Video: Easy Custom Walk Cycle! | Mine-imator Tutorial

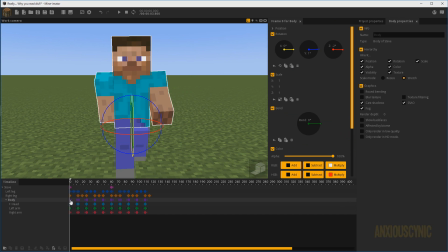Another thing you can do with the head here, since the body is leaning number 1 on the Y there,
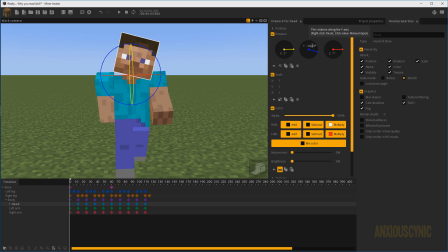we can have it go, whoops, you can go negative 1 on the head and positive 1 on the head, something like that. And that'll keep the head level if you wanted it to do so.
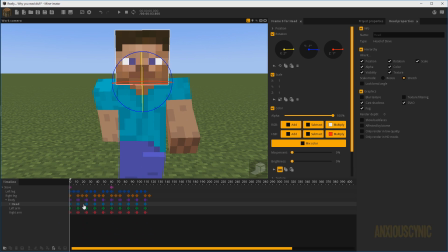I don't really see the need for it, so I'm just going to undo that real quick. There we go. I'm going to save, and we got our project good to go.
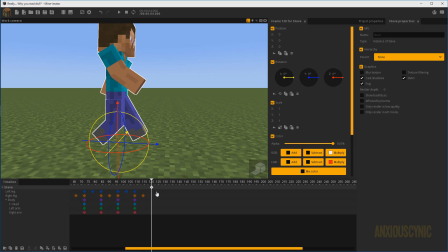All right, so now I'm just going to go ahead and take this and show you how to make Steve walk and then come to a stop.
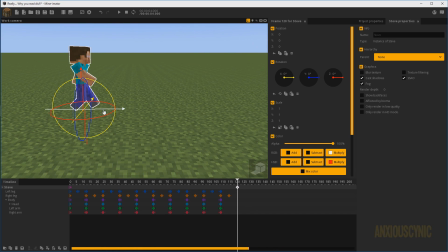All right, so now we've got this keyframe moved out over here, and we're just gonna move Steve however we want, something like that. And as you can see here, when we watch it back, he's moving far too slowly, so we're gonna go ahead and move this out more.
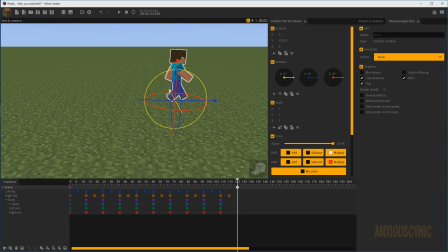Let's just say this is how much we want him to walk. You really need to depend on what your scene is like and how fast you want to move and all this stuff. The walk cycle may be too fast. You may need to slow it down. Whatever the case may be.
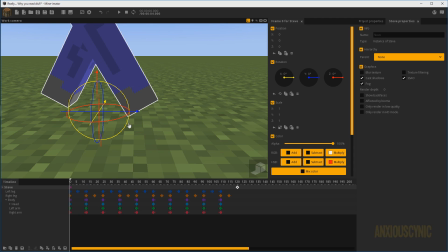What I like to do when I animate walk cycles, though, I like to look at the grid, basically, of the pixel pattern on whatever the floor is, and I use that as a way to determine if things are moving exactly the way I want them to.
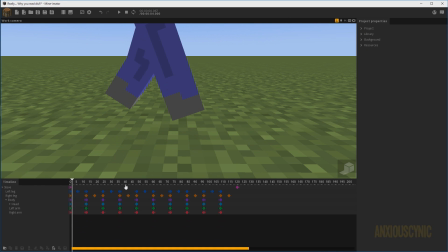So if I scrub through this, you'll notice, let me actually get rid of that so you can just see what's going on here. The foot isn't sliding at all on the pixels.
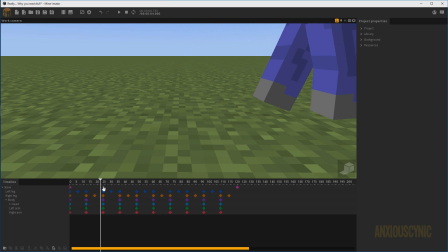It looks like he plants it and he's going pretty good there. It's not sliding at all. He's moving consistently across the environment, and that's what you want to look for.
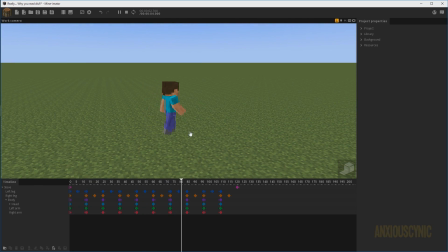You want to make sure that there's no sliding of the pixels while he's moving. Even if the walk cycle isn't that great, as you can see, this one's pretty basic. Not a whole lot going on here. But it does look like he's actually traversing across the land. And that's pretty much what you want to happen regardless of what the walk cycle itself looks like.
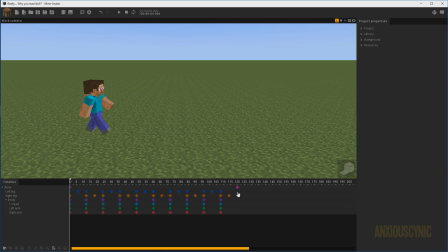So there you go. He comes to a stop over here. So what I'm going to do, I'm going to use a little invisibility trick.
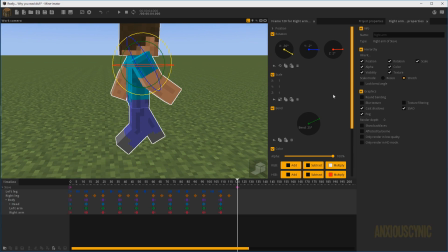You may have seen some of my other videos before or a previous tutorial or something. We're going to go ahead and select all these by clicking and dragging over them, as you saw. And then we're going to come down here and we're going to toggle the visibility on and off. And that's going to set a keyframe for all those positions.
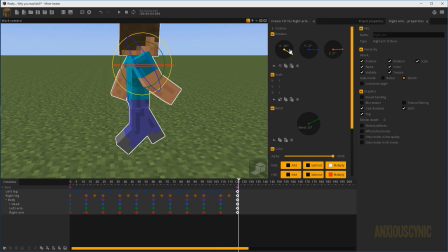Boop, just like so. Alternatively, you can just go to them and have them all selected and whatnot.
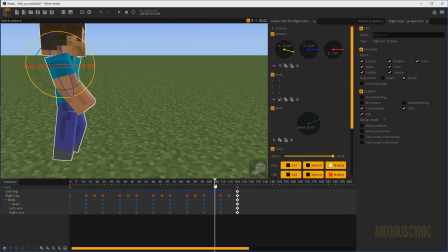But that's an easy way to do it without adjusting things.
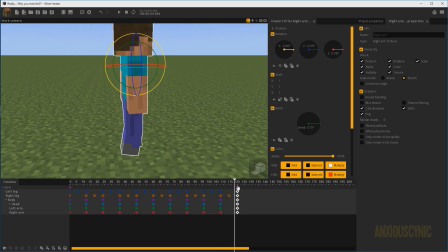All right, so as you can see here, the stop is kind of not working out too well.
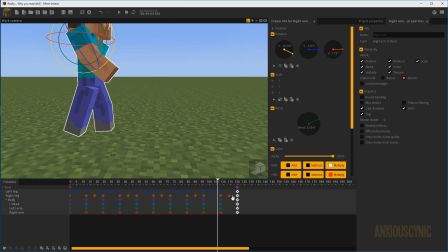He comes to a stop like this and is like, man, he's kind of sliding a little bit. So what you might would want to do instead is have his foot stay planted.
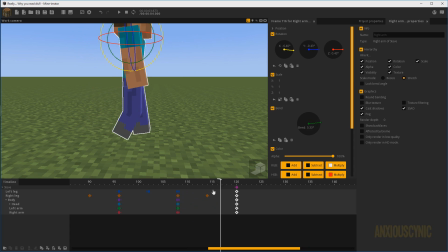So he's going to stop moving wherever this is.
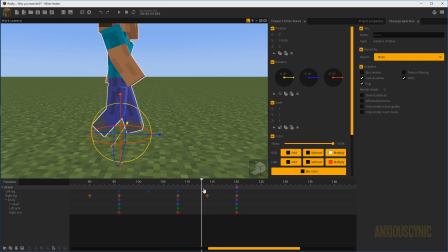All right, so basically what I'm going to do to accomplish this to make Steve stop where his foot is planted, I'm going to go ahead and put a keyframe right here for the body. Let's go ahead and move that one.
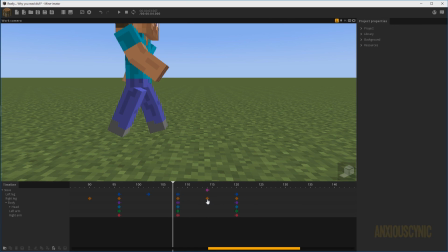And what we want to happen here is for this to come out,
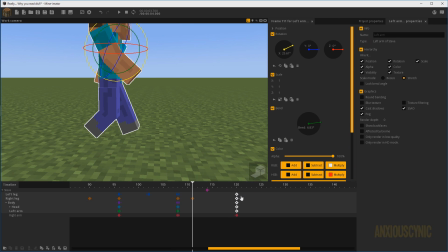we're gonna bring that in a little bit, and then we're gonna drag these over like so.
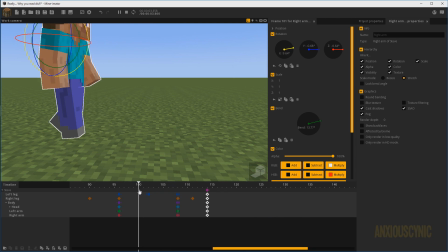And as you can see, he comes to a stop.
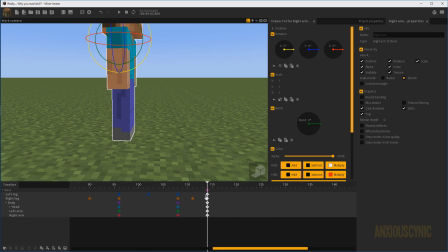So basically you're just using that position and you're gonna have him come to a complete stop, like where he's in his default pose, whatever that may be.
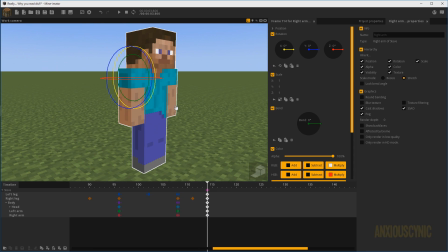I'm just using the actual default of everything.
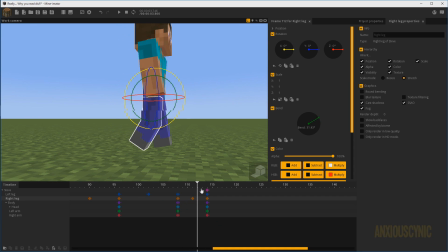And we drug this keyframe here back so that the leg moves consistently with the walk cycle and then just stops here.
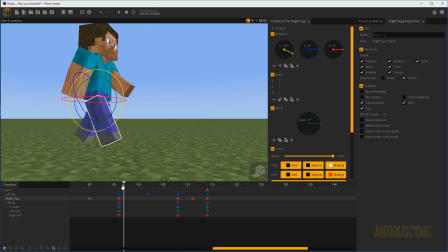So there we go. That was, it's kind of a weird little maneuver you have to do there. So hopefully that didn't go over your heads too much.
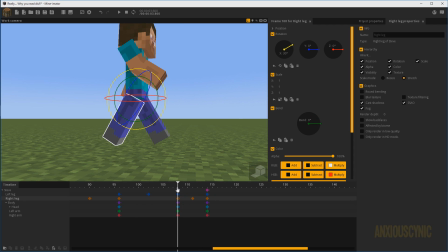If it did, feel free to let me know in the comments, and if we revisit this topic in the future, I'll try to make that clearer,
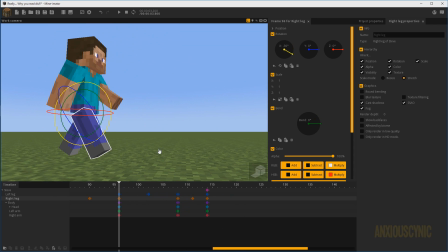but hopefully that helps you guys with how to make a basic walk cycle and bring Steve to a stop.
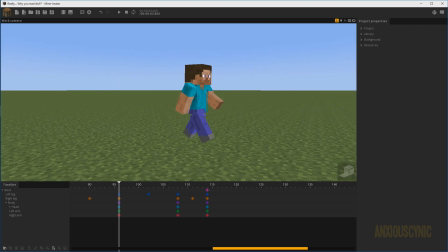Something like that. Alright, so hope that tutorial was helpful, guys. Sorry if it was too newbie or anything, but hopefully you got something out of it.
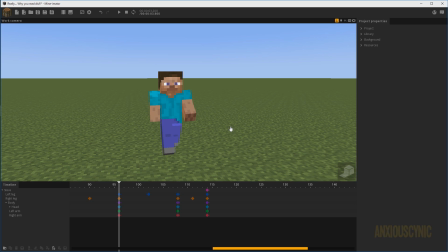Unless you are a noob and it was really helpful, in which case, I'm glad it did.